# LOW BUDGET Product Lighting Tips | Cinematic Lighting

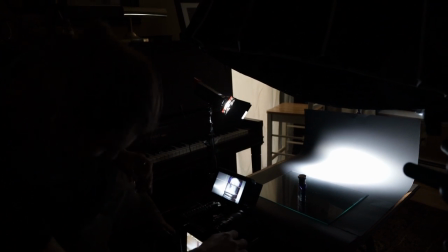(6:22)
And for this, I use my aperture LS mini, But of course other alternatives like a flashlight especially one of those LED flashlights work just as well But to get this look rather than shining the light directly on the product We're gonna try shining it directly onto the backdrop instead and doing this while
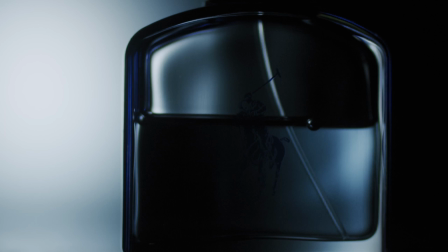(6:37)
leaving the product in focus outlines it really nice and kind of leaves it in a shadow and this works great for
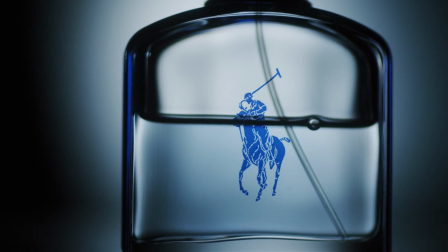(6:43)
accentuating sharp edges and the profile of the products making it look really really sleek and Since the bottle we were using is glass some of the light bounce back from the backdrop
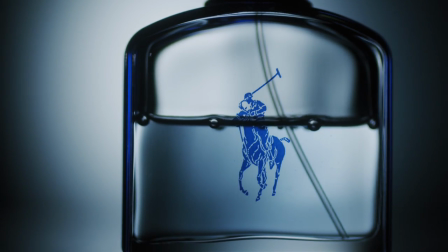(6:52)
and then back onto the product backlighting it and illuminating the corners that much more giving it a really really cool look and it's fun to play with
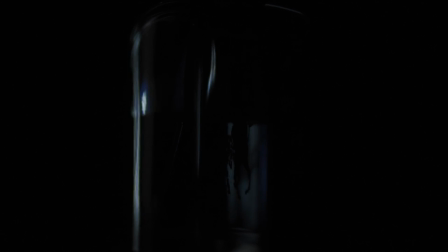(6:59)
glass and light just to see how the light refracts and kind of bends and makes all these cool shadows and lines and that brings another topic of bouncing light in any which way for that matter I bounced it right off of the black card in front of me and that did a really cool job of just showing some of the profile of the of the bottle without giving away exactly what was there it's kind of a mysterious look but bouncing light in weird ways especially just taking it and moving it around the set and looking at the camera and seeing what happens is definitely a great idea. I guarantee it every time you do that something's going to catch your eye and you're going to be like oh that looks really cool let me try it and then you try it over again and you didn't even plan on getting that shot but there you go it might even be end up being one of your favorites. So there's some lighting techniques that you can consider but there's definitely more that we can do to take this to the next level. So rather than moving the lighting we're going to move on and moving the product itself and a very very common and diy way to get some product movement without it being shaky or your hand being in it is getting something like a lazy susan or something that spins and putting it under the
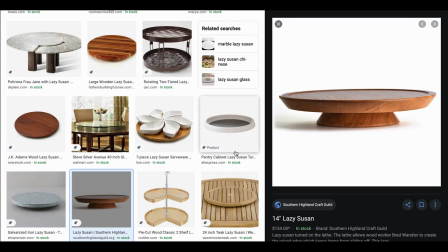(8:02)
product just to spin it and get it rotating or moving in any which way another method that some people use is putting fishing line around the product and tying it in a weird way so that when you turn it the product turns as well but again just getting any kind of movement and
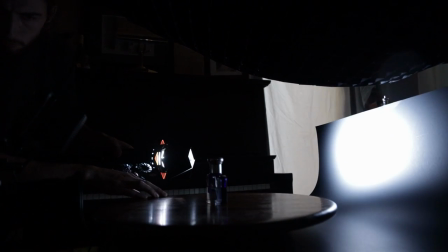(8:16)
then combining that with the dynamic light that's when things really start to look cool like I did here. And because I'm very extra and I always want to go one step further I really really wanted to put my camera at 120 frames a second get it really slow and splash some water on it.
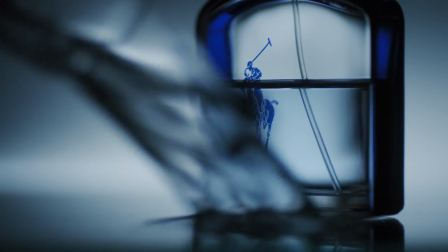(8:34)
So again like I said before not all cameras have 120 frames a second. iPhones have 240 so that's like twice as slow as what my camera did but 60 frames a second is still slow enough and you still get a really really cool effect. And once I got my shot locked into exactly how I wanted it, I wanted to add a little bit more movement by rack focusing as the water came in. And rack focusing essentially is adjusting the focus as the shot is playing out. So in this case, I wanted to rack focus from the water in the foreground.
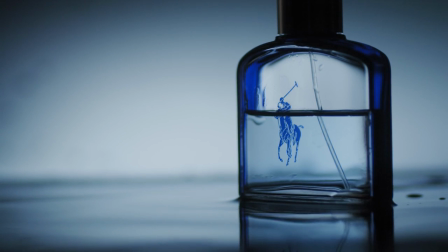(9:04)
And as the water splashed in on the product, I wanted to focus in and lock it in on the bottle and on that polo label. So you can do this on the lens just by setting it to manual focus and kind of taking note of where of where the focus points are kind of like pre-plan and mark
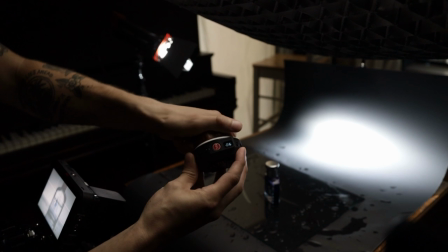(9:22)
each like a and b point but for me i used my wireless nucleus nano autofocus system because one i didn't want it to shake the lens when i turned it it's a lot easier just to do it wirelessly and two that lens has the option to set a and b points so i just pulled the focus back to where i wanted it to start and then made a point and then turned it to where i wanted it to finish
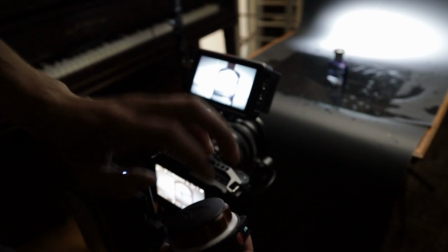(9:42)
and made another point so I could just turn the wheel all the way and it would be super easy and not save me the headache trying to mentally remember where my fingers were on the focus wheel but I've still done it plenty of times in the past just the old-fashioned way if you will turning it back and forth and mastering it that way but nonetheless rack focusing is another way to kind of spice up your shot and
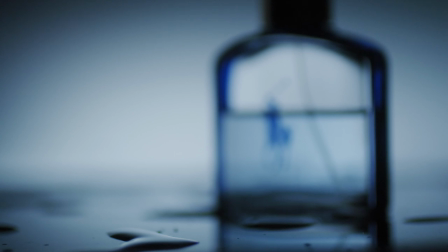(10:03)
add in some movement in there if you can't move the lights or can't move the product
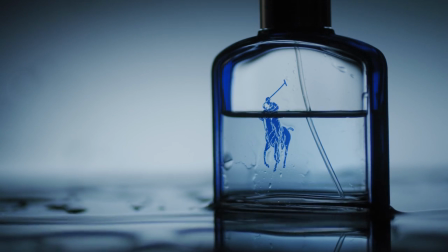(10:07)
best you can do is at least rack focus and have control over where the viewer's eye is going something is blurry they're not necessarily gonna look at it until it comes in the frame so they're gonna keep their eye going around in the frame and that's still I guess a sense of movement but those are all the tips that I've got for you today so let's go ahead and take a look at all of the shots that we got combined.